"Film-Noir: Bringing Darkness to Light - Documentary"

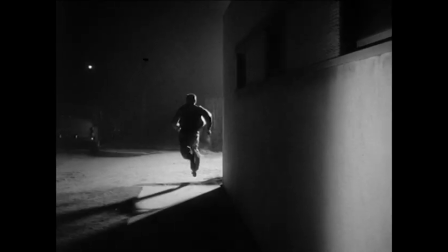(28:45)
And so they were out in the street shooting films that were being shot in ten days and still trying to use that kind of lighting and it made for a very original and fresh world. In Nicholas Ray's They Live By Night, it's famous because it was actually the first film to actually use a helicopter shot to open the
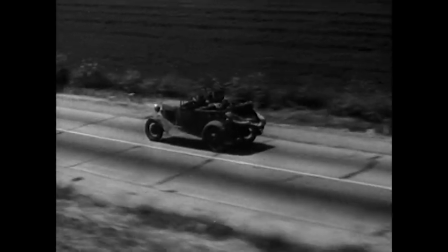(29:05)
picture. and that sort of innovative camera technique Nicholas Ray continued to use throughout the film,
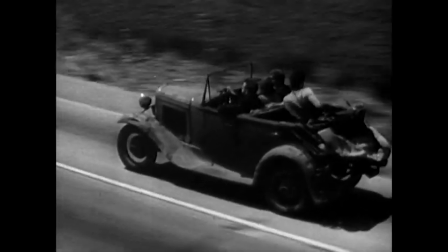(29:12)
very daring stuff, putting the camera in the back of the car, things from Farley Granger's perspective.
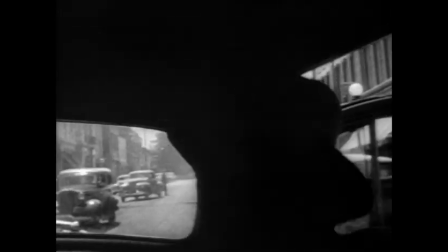(29:18)
It's brilliant. I mean, Nicholas Ray directed that picture like it was not only the first movie he was going to direct, but the last movie he was going to direct.
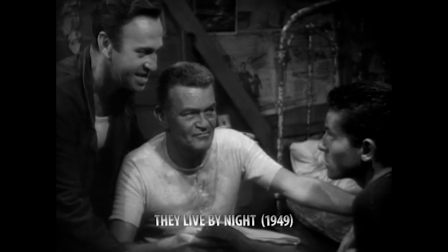(29:25) We move fast. Can you take it? Me? You. Sure. I can rip myself up to anything.
You see it in a lot of noir films where all of a sudden the camera assumes the perspective of the protagonist.
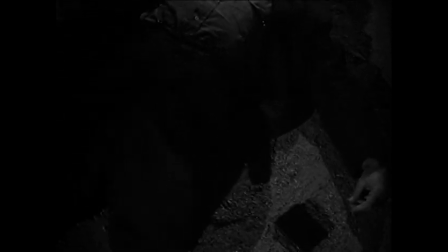(29:39)
And it's a wonderful little gimmick for making the audience empathize.
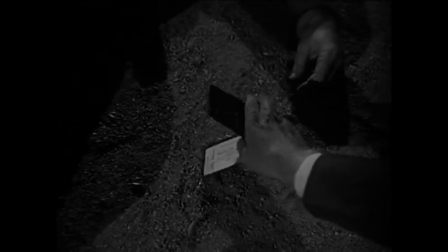(29:43)
The most extreme example being Robert Montgomery's decision to shoot all of the Lady in the Lake from Philip Marlowe's perspective.
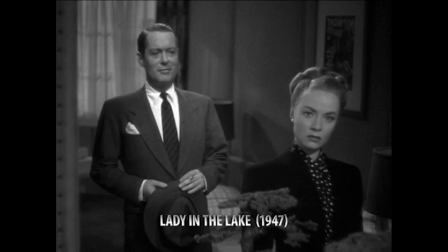(29:50)
Not that Marlowe is a heavy in that film or a true noir protagonist, but I mean that is a pretty daring thing to do.
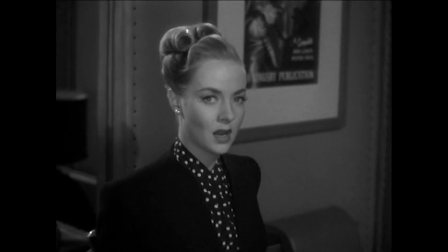(29:58) Please don't be so difficult to get along with. I need help. like I need four thumbs.
You never saw the actor who played the lead except in the mirror.
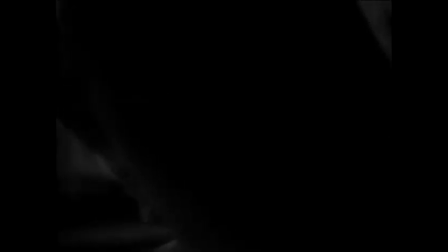(30:09)
You only saw what he saw, which was me. That was what was so unusual about it. The setting of where they happen is very important, usually urban settings.
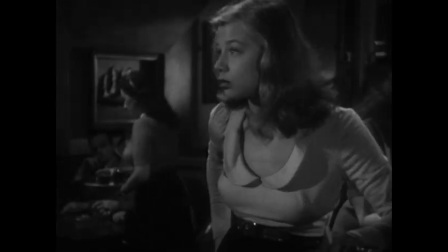(30:18)
That world has to become part of the film noir world, the Tenderloin District or the police precinct district or the seedy,
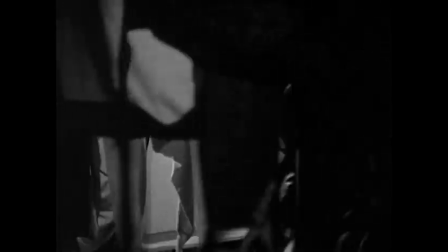(30:26)
strange places that you go to to investigate a crime. it becomes this very precise and contained film noir world.
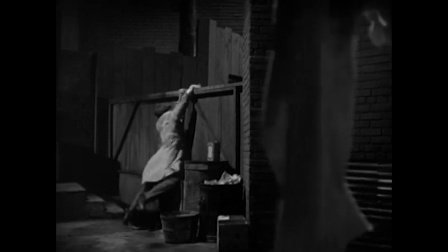(30:34)
You know, you don't see kids in film noir movies, you don't see a lot of normal things.
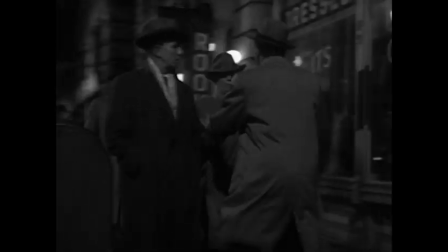(30:42)
There is that whole sense of the whirlpool,
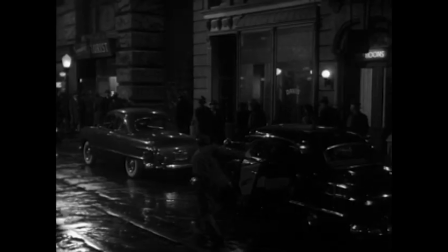(30:46)
the kind of a Freudian sense of being sucked down and being lost in the primal mystery.
What's the big idea?
Being trapped is essential to the whole noir ethos.
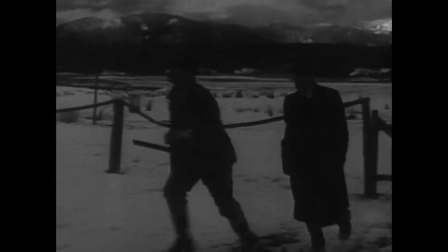(30:58)
You've done something and now you can't get out of it. Even if it's something that takes place in the great outdoors,
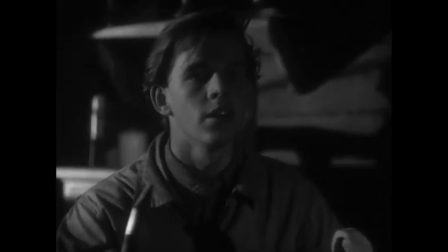(31:04)
invariably the film will be photographed and edited in such a way that the protagonist feels completely trapped.
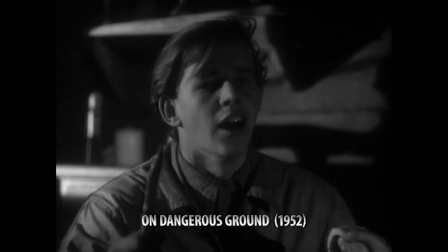(31:12) I wanted her to smile but you wouldn't. I tried to make her smile.
A lot of the locations and the types of environments that you're shooting film noirs in
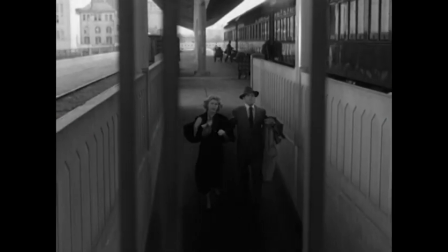(31:21)
tend to be those which are closing in on the character as opposed to opening up.
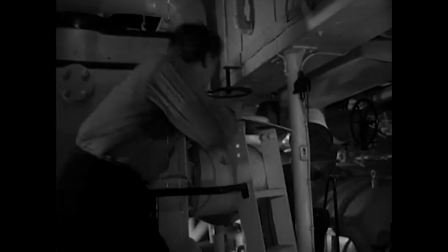(31:26)
You don't find a lot of film noirs in the desert. These films didn't cost a great deal of money.
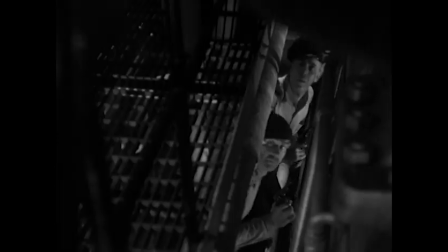(31:30)
There wasn't a great deal of time to shoot them. And as a result, you tended to minimize setups.
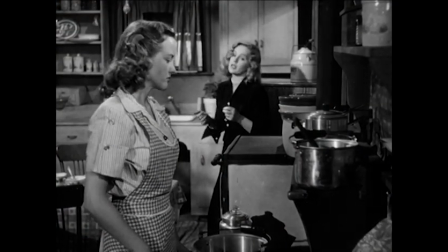(31:35)
And that's why you have a character in the extreme foreground and a character in the extreme background both facing the camera.
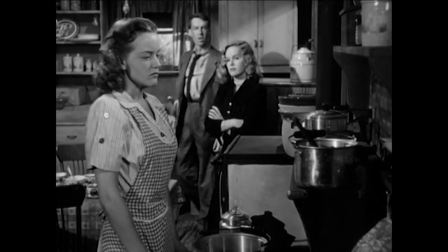(31:41)
That way you could fit them both in the frame in a stylized and interesting manner and shoot the entire scene in one setup. I think it might come as a surprise to a lot of people to realize that the producers and directors of these films were being so creative,
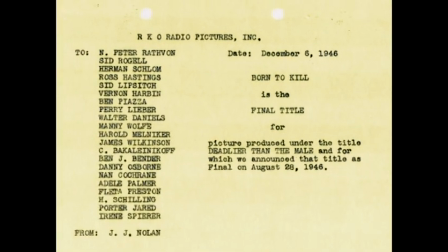(31:56)
visually to hide the fact that they had no budgets at all and the production values were terrible so it's like yeah let's cast a shadow over there
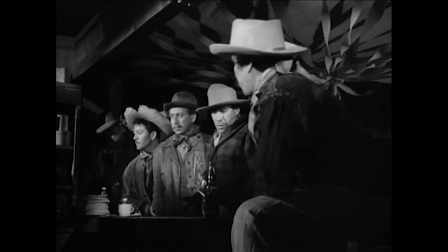(32:04)
because otherwise it's just an empty hole there's nothing to look at what could we do to get the attention of the executives to show them that we had the talent the only thing we could do was work in in setups and in in camera techniques and camera lighting because i didn't take any time actually the lighting we developed which became later known as film noir lighting, took far less time than classical lighting. So, you know, you work fast like that,
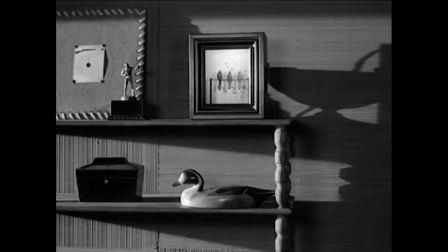(32:26)
you kind of make things up and use techniques like the things that were created by a cameraman like John Alton and stuff were done through necessity. I think sometimes darkness is more beautiful than light.
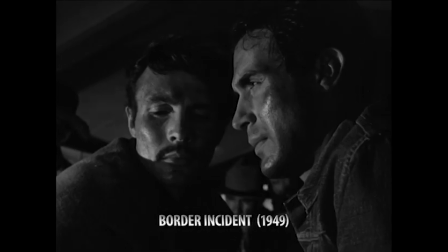(32:39)
I think everybody has a certain sense, although they're not conscious of it, of how things change in the dark.
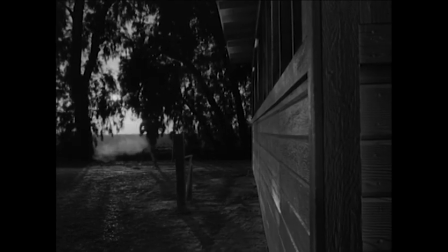(32:46)
And the greatest thing in the world happened at night.
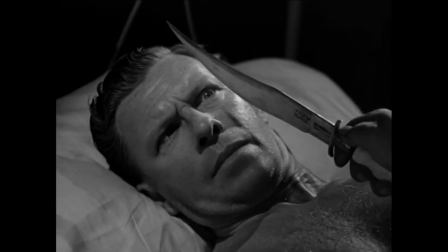(32:49)
The good and the bad happens at night, the murders and the marriages and the love scenes, all at night.
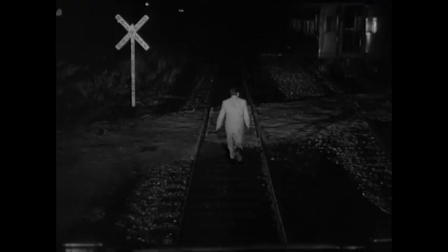(32:57)
I don't know where the influence came from. I sometimes think it came from the street photographers that were starting to capture sort of life on the streets in the big cities
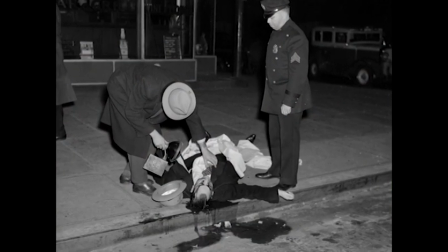(33:07)
and that filmmakers then sort of used, they were influenced by that to go out and film on location,
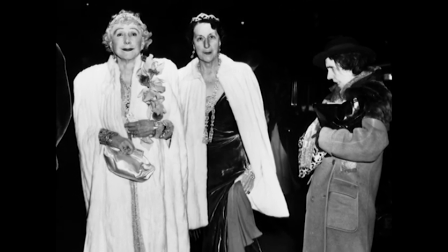(33:14)
film at night on streets in rain and cars. All those elements make the viewers respond to the story on an instinctual level rather than an intellectual level.
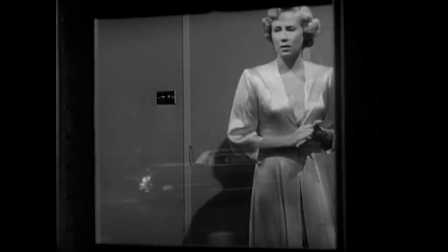(33:25)
The visual style is a little bit more instinctual. Well, the environment of film noir is the urban world.
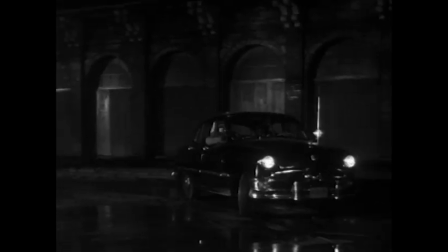(33:36)
In mid-20th century America, it is the depiction of this dark, seductive fantasy world that draws people to these movies above and beyond everything else.
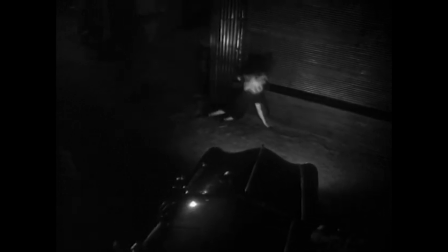(33:48)
It's almost like a fever dream of that world.
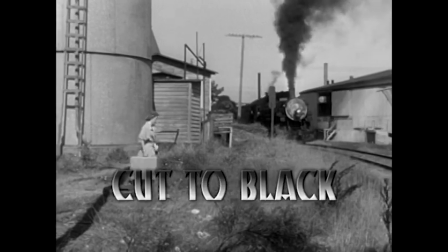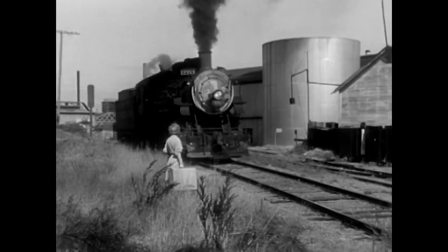(33:57)
The editing in a film noir doesn't have to edit as fast as a lot of other genres, and that's good because it gives you time to sit in this mood and to be a little unsettled by all the elements,
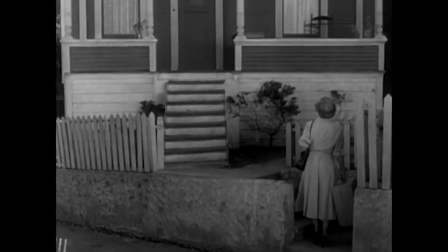(34:10)
editing being a big one of them. Editing in noir is amazing because the stories are so complex sometimes that just keeping track of things can be a challenge. So, in addition to the standard editing devices, you'll see in noir kind of jumpy editing sometimes used as a substitute for violence.
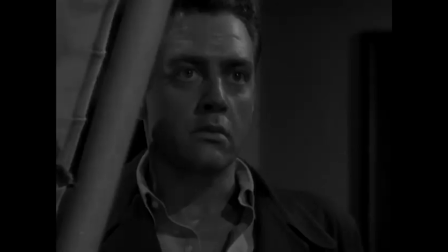(34:34)
Because there really isn't a lot of violence shown in these movies. People get the mistaken impression that somehow these are films with a lot of action, a lot of gunplay, and they really aren't.
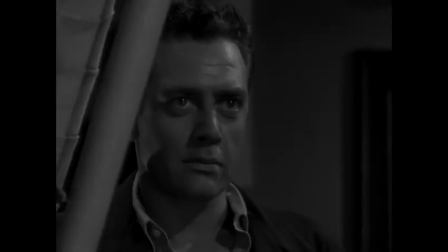(34:43)
They're psychological dramas.
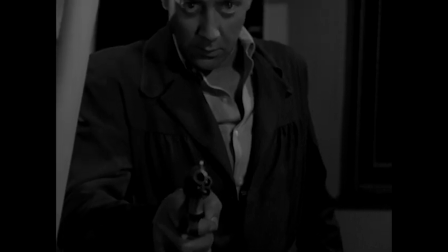(34:44)
And the editing sometimes plays a large part in that, establishing a violence that they couldn't actually show on the screen at this time. I think the non-linear aspect of storytelling in film noir is one of the reasons that I love the genre.
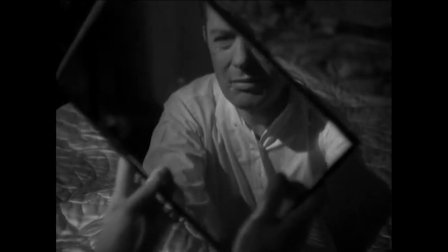(35:01)
Greater narrative freedoms were allowed the filmmakers. There was an expectation of peculiar points of view, whether it's a dead man narrating the film,
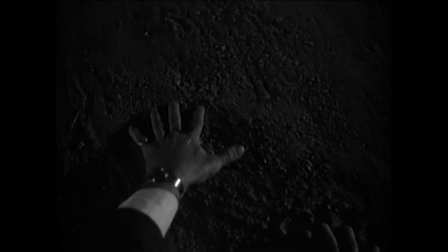(35:09)
as in Sunset Boulevard or even if you look at some of the Val Luton films, these films have always been free to adopt very peculiar narrative devices in order to play with audience expectation.
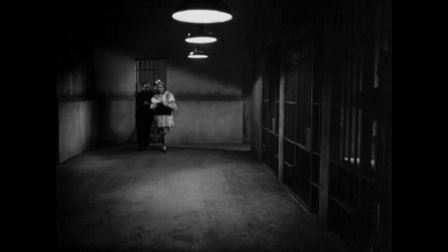(35:21) Frankie was kidding himself. He was through. And when he went, the money would go with him.
VoiceOver is an editorial tool that comes from writing, essentially where the first person starts to tell his story,
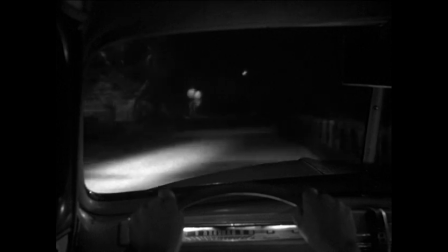(35:37)
telling you what fate has brought him.
You've got to watch them. You've got to watch them all the time because things happen when you least expect them.
The characters are so hard-bitten, so I think sometimes filmmakers add a voiceover to try to give the audience an in into the character,
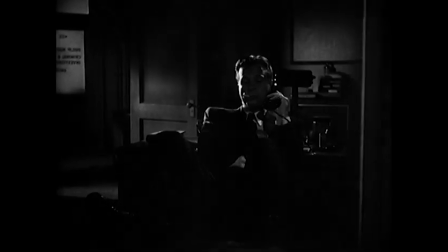(35:58)
and a voiceover is always the character in the movie speaking directly to the audience.
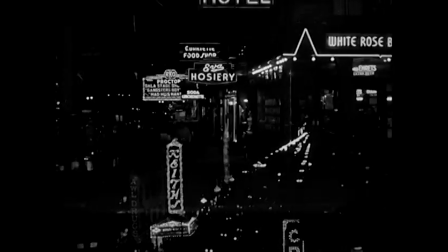(36:03) My feet hurt, and my mind felt like a plumber's handkerchief.
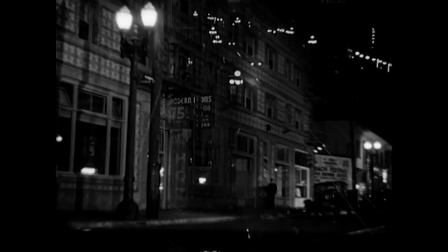(36:08) The office bottle hadn't sparked me up, so I'd taken out my little black book and decided to go grass hunting.
The style of that voiceover, I think, is one of the things that's really characterized the attitude of the films, the way in which the voiceover is delivered, the sort of laconic quality to it.
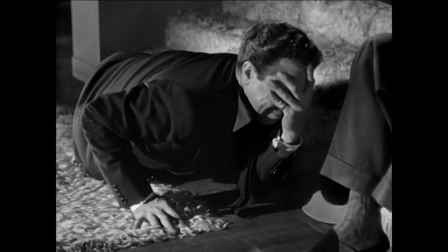(36:24)
The sort of Raymond Chandler feel of things, I think, is one of the key defining elements of the genre.
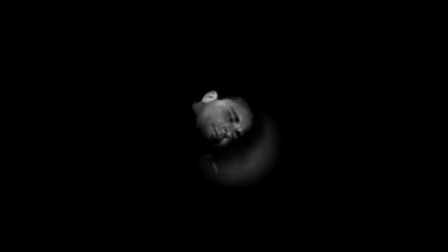(36:31) That old black pit opened up again, right on schedule. I didn't expect to hit bottom.
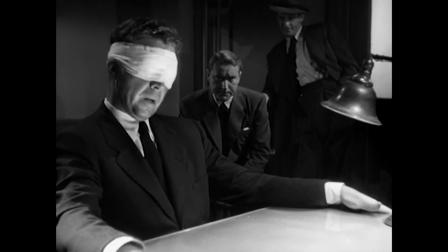(36:37) That's all I know, on account I don't see so well with my eyeballs scorched.